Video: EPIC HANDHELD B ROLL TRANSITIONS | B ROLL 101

right, first and foremost, thank you to Storyblocks for sponsoring today's video. A little bit more on them in just a bit. Now, I like to think that all my B-roll sequences are kind of different and unique from each other, but there are a few staple transitions that I use in pretty much all my B-roll videos. The first transition I want to show you, I like to call the elevator.
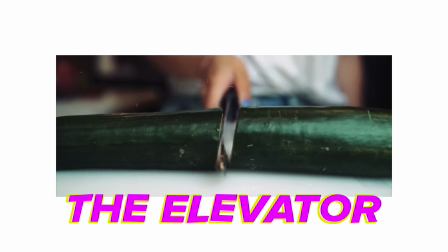Now, I didn't invent this transition, but the reason I like to call it the elevator is because we're going from one level to another.
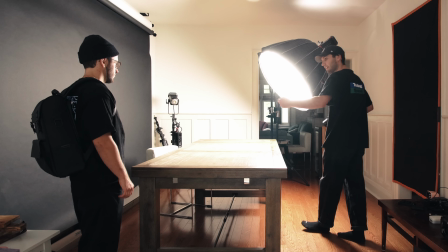Yeah, so you're gonna walk in from this side. When you get to the middle of the table, you're gonna pull off the bag, place it down on the table, then I'm gonna take the camera and go below.
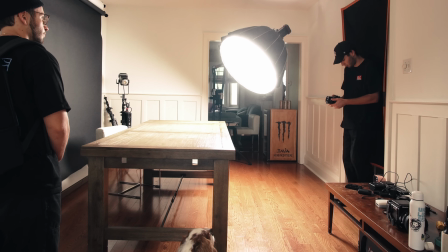Go for it.
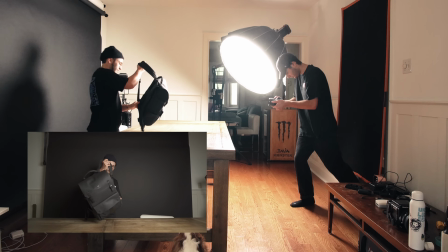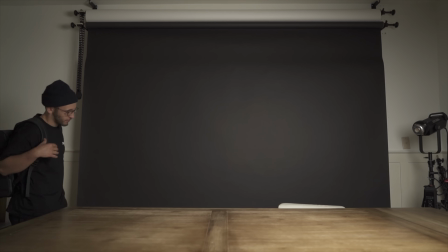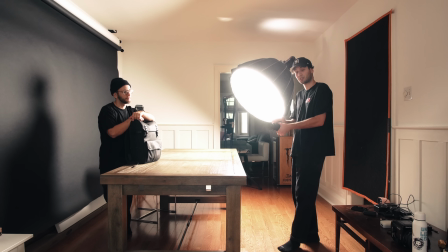So we ended our first shot with that downward movement, and now for our next shot, we're gonna start with the same downward movement, but also matching the texture of the wooden table.
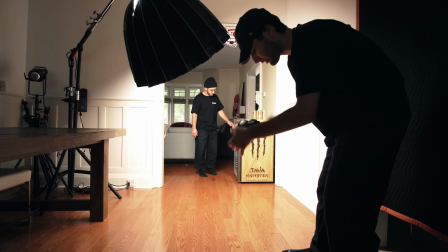So basically, Matt is gonna open the fridge and take out a drink, but the problem is with my 25mm lens, it's hard to get the whole fridge in frame.
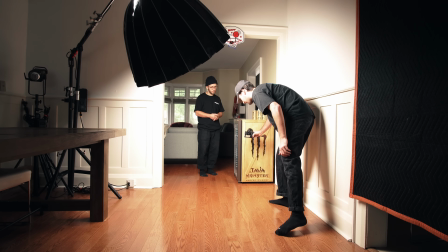So I need a way to start close, get that downward movement, but then end up far away.
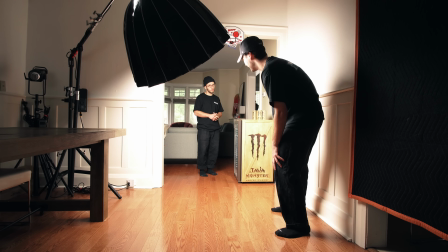The only solution I could kind of come up with on the spot is to use a skateboard.
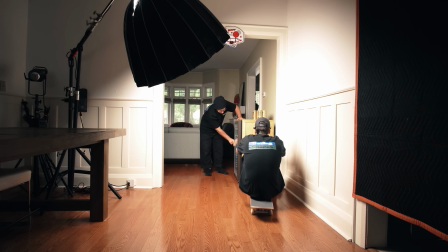Go.
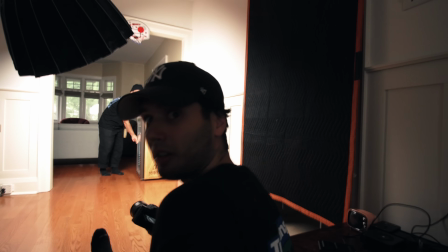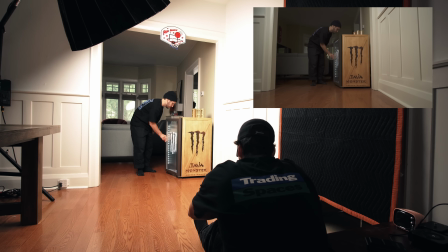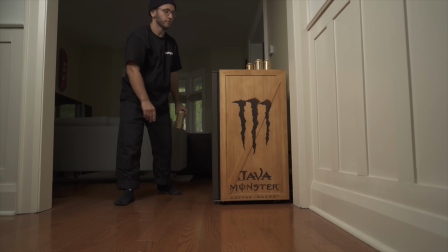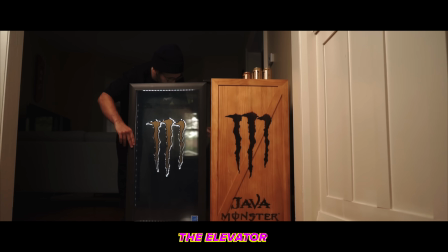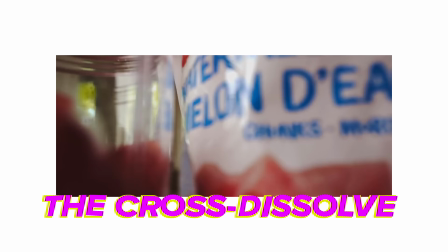So the next transition is called the cross dissolve, and it's exactly what it sounds like.
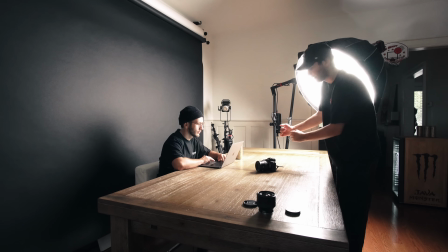We're gonna get a shot of Matt here just on the computer working away, and we're gonna bring the camera around behind to the back of the laptop.
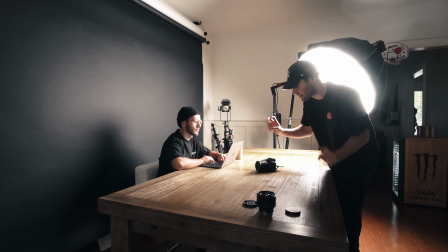The plan is to then take that sort of silver or space gray color of the laptop and cross dissolve that with the white wall.
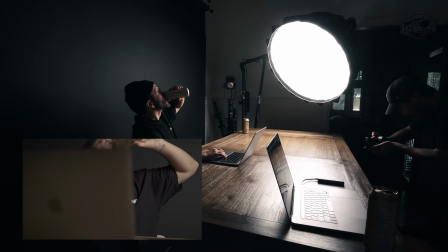3, 2, 1, go. Bro, what?
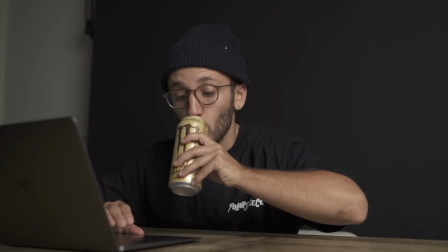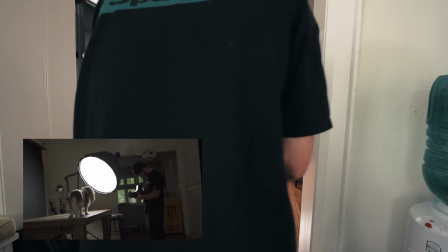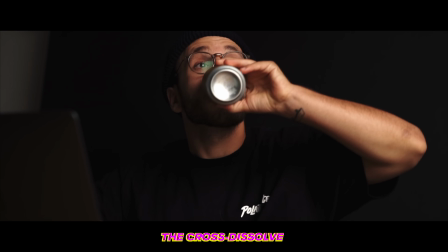Now, you might have noticed in some of my previous videos this year, I've been including these random little scribbly doodle animations,
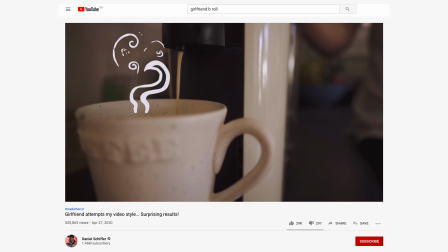and I actually used them in the previous episode of B-roll 101, and my girlfriend used them as well when she tried to recreate my style of B-roll in that challenge we did a few months back. And you might have wondered, Daniel, how did you create such lovely little cute scribbly animations? You and your girlfriend must be such talented drawers. But the truth is, we didn't create those, we just downloaded them from Storyblocks.
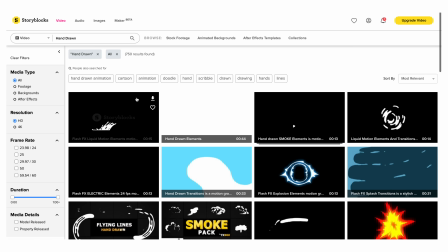For those of you who don't know, Storyblocks is an online subscription service, and with a membership plan,
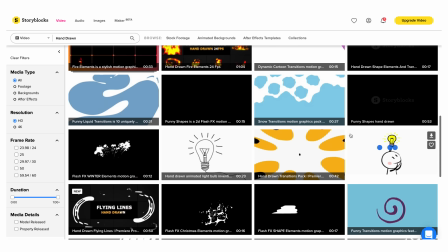you get unlimited downloads of high quality stock footage, motion backgrounds, After Effects templates, and overlays. Having a Storyblocks membership has legitimately saved my you-know-what on a lot of client projects because of not having a shot that I should have gotten.
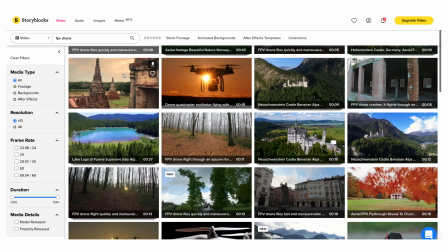But thankfully, Storyblocks has such a massive library of video assets and stock footage that I'm always able to find exactly what I'm looking for. Now, if you're ever in need of a quick drone shot, film burn, time lapse, or scribble doodle overlay, Storyblocks has you covered. So go to the link down in the description below or go to storyblocks.com/Daniel Schiffer to learn more about Storyblocks.
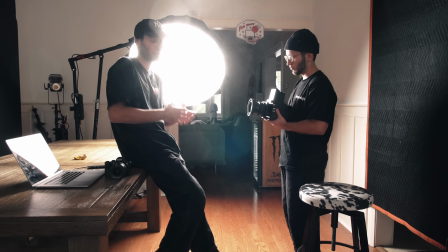So our final transition of the day, and one I use very often,
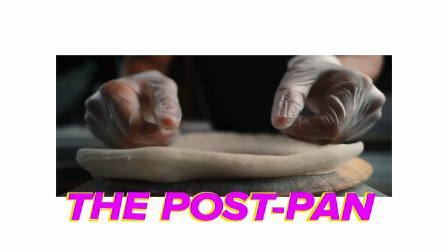I call it the post whip pan transition because it's like a whip pan transition, only we do it in post.
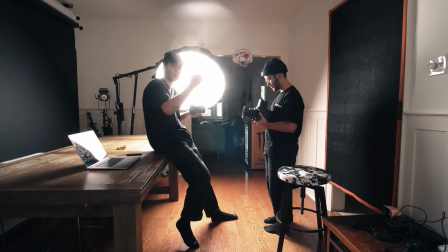When Matt presses down on that film winder, I'm going to add a whip down in post, which will take us into our next shot.
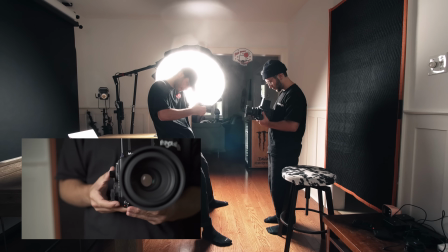3, 2, 1, go. 3, 2,
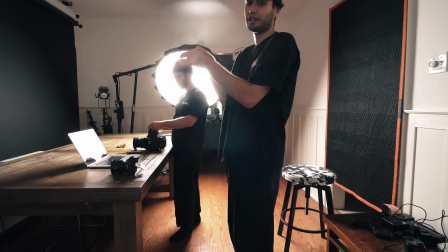1, go. And now to finish off this transition, because the last shot we just got will have a whip down in post, we're gonna have the film falling onto the table.
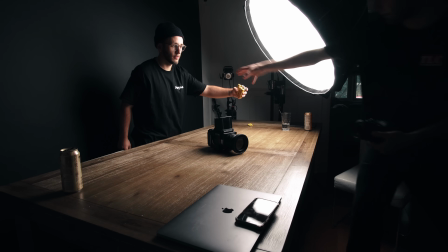Drop from leg up here. And go.